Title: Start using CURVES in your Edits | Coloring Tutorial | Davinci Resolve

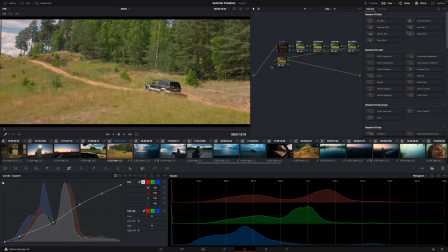249s
You can see how it came together and how much the curves have an impact on the final edit.
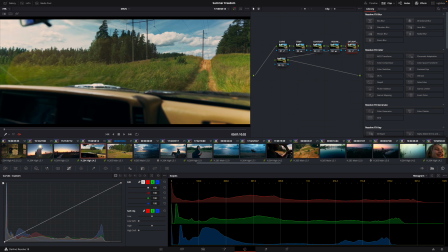257s
Same thing here.
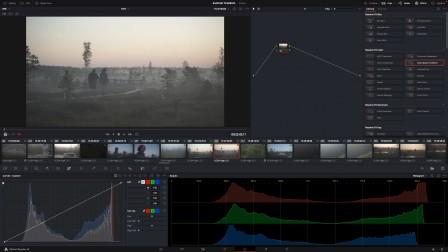261s
Okay, so I've picked out a shot and I wanted to adjust curves on this specific shot and showcase how I would go about editing that. First of all, Resolve is working with the node system, which basically is the same as working with adjustment layers.
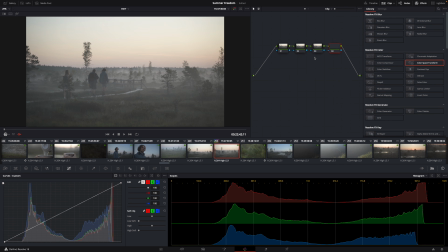279s
And by adding more nodes, it's the same effect as just adding adjustment layers on top of one another. So I'm gonna make a new node, and first of all I'm gonna add the Color Space Transform because it just makes my life so much easier.
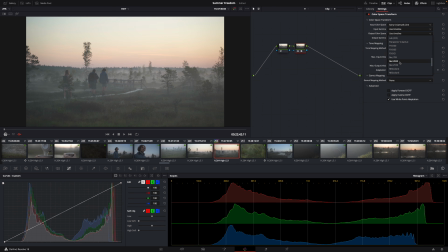295s
And there you go. If I want to be extra safe, I can add Rec 709 as the output. And there we already gain a bit of color in this image. Then I'm gonna add a new node, and we're gonna focus on the curves. So I see that some changes are happening
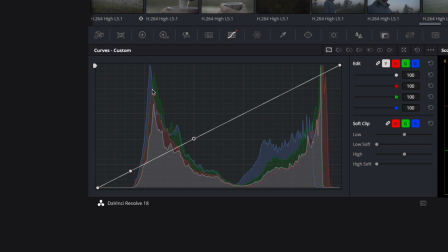314s
between the stages here because there's a big spike in the histogram. There's some changes happening here.
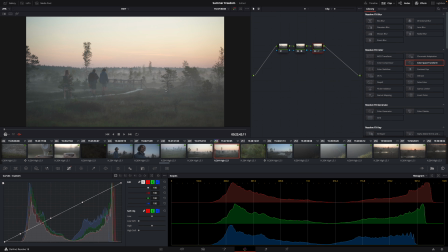322s
Basically, the adjustments that I want to make to this specific shot is I would probably want to drag down the shadows together with the grass,
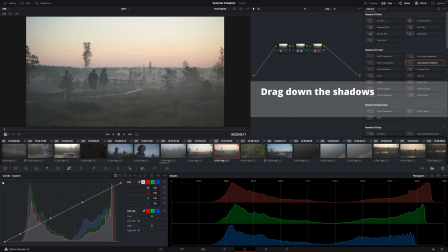330s
make the grass a bit darker, and I would want the fog to pop out a bit more together with the sky.
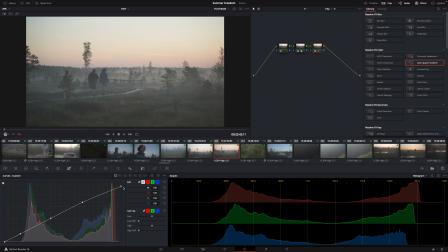338s
So that's what we're gonna do. So first off, I'm gonna add some contrast by dragging out the shadows like this.
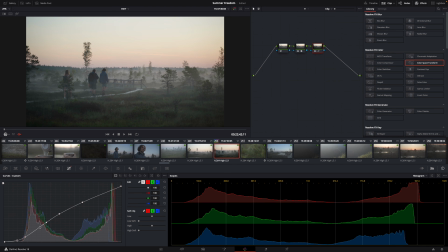353s
And what you want to do, like, try to make the curve smooth so there's not like sharp edges like this. Try to make it smooth so it's like a sort of like a wave. By making this curve smooth, this is basically gonna blend all the adjustments smoother.
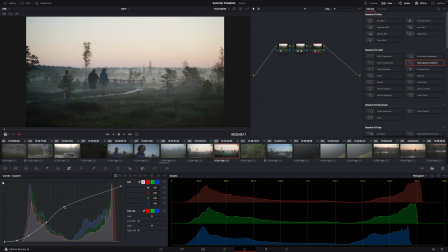372s
This specific adjustment, I can see that fog is affected by it, and I wanted the fog to pop a bit more, so I'm gonna drag that out a little bit. I'm gonna make this sort of like that.
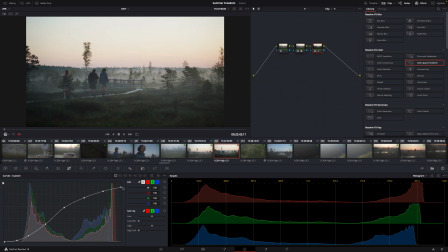386s
And I usually mute or drag down the end part of my highlights because I like a bit of grayish tone in my highlights. So with this, you can see the picture coming together very nicely.
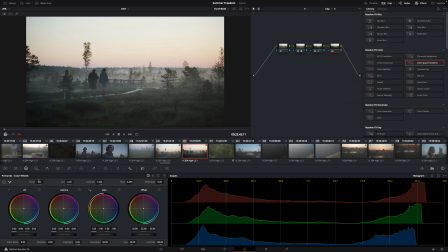402s
I'm just gonna edit this whole image. I'm gonna correct the temperature if I want to. I'd like this to be a little bit more warm. Then I'm gonna add some highlights, or actually reduce the highlights. By doing that, I wanted to reduce a bit more of the shadows.
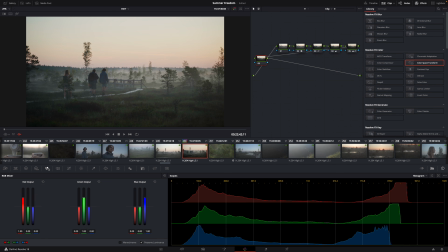422s
There. Then I'm gonna add some more color. I'm gonna do that by adding it here like this. I actually might go ahead and add a bit more than that. Maybe go and adjust some of the tones, some luminance.
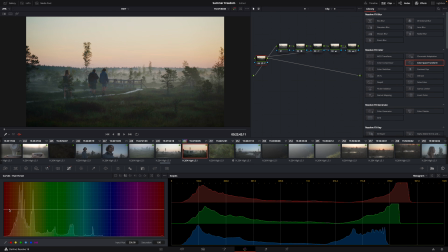443s
I would like the sunrise to be a bit more noticeable, so I'm gonna add a bit of saturation here. I'm gonna also add some saturation in the shadows.
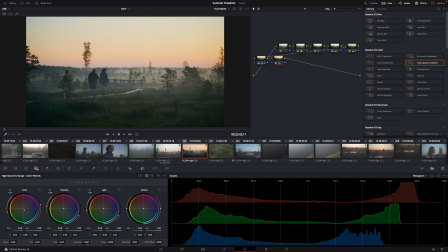459s
Add some color to the shadows, some more color to the highlights.
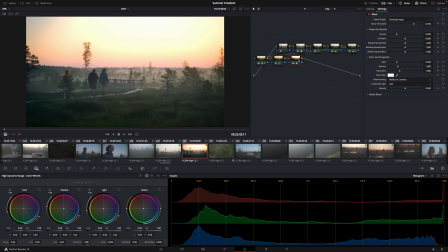468s
And then one more thing, I see a lot of people using this effect recently, and I enjoy adding it myself. So I'm gonna add some glowing effect, which basically makes it seem like it's a bit more realistic.
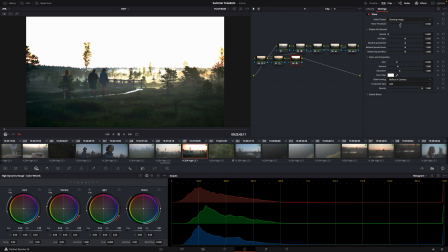485s
It reduces the sharpness of the video to the highlight parts. I enjoy the way it looks. I'll just go around, play with the settings a little bit, and there.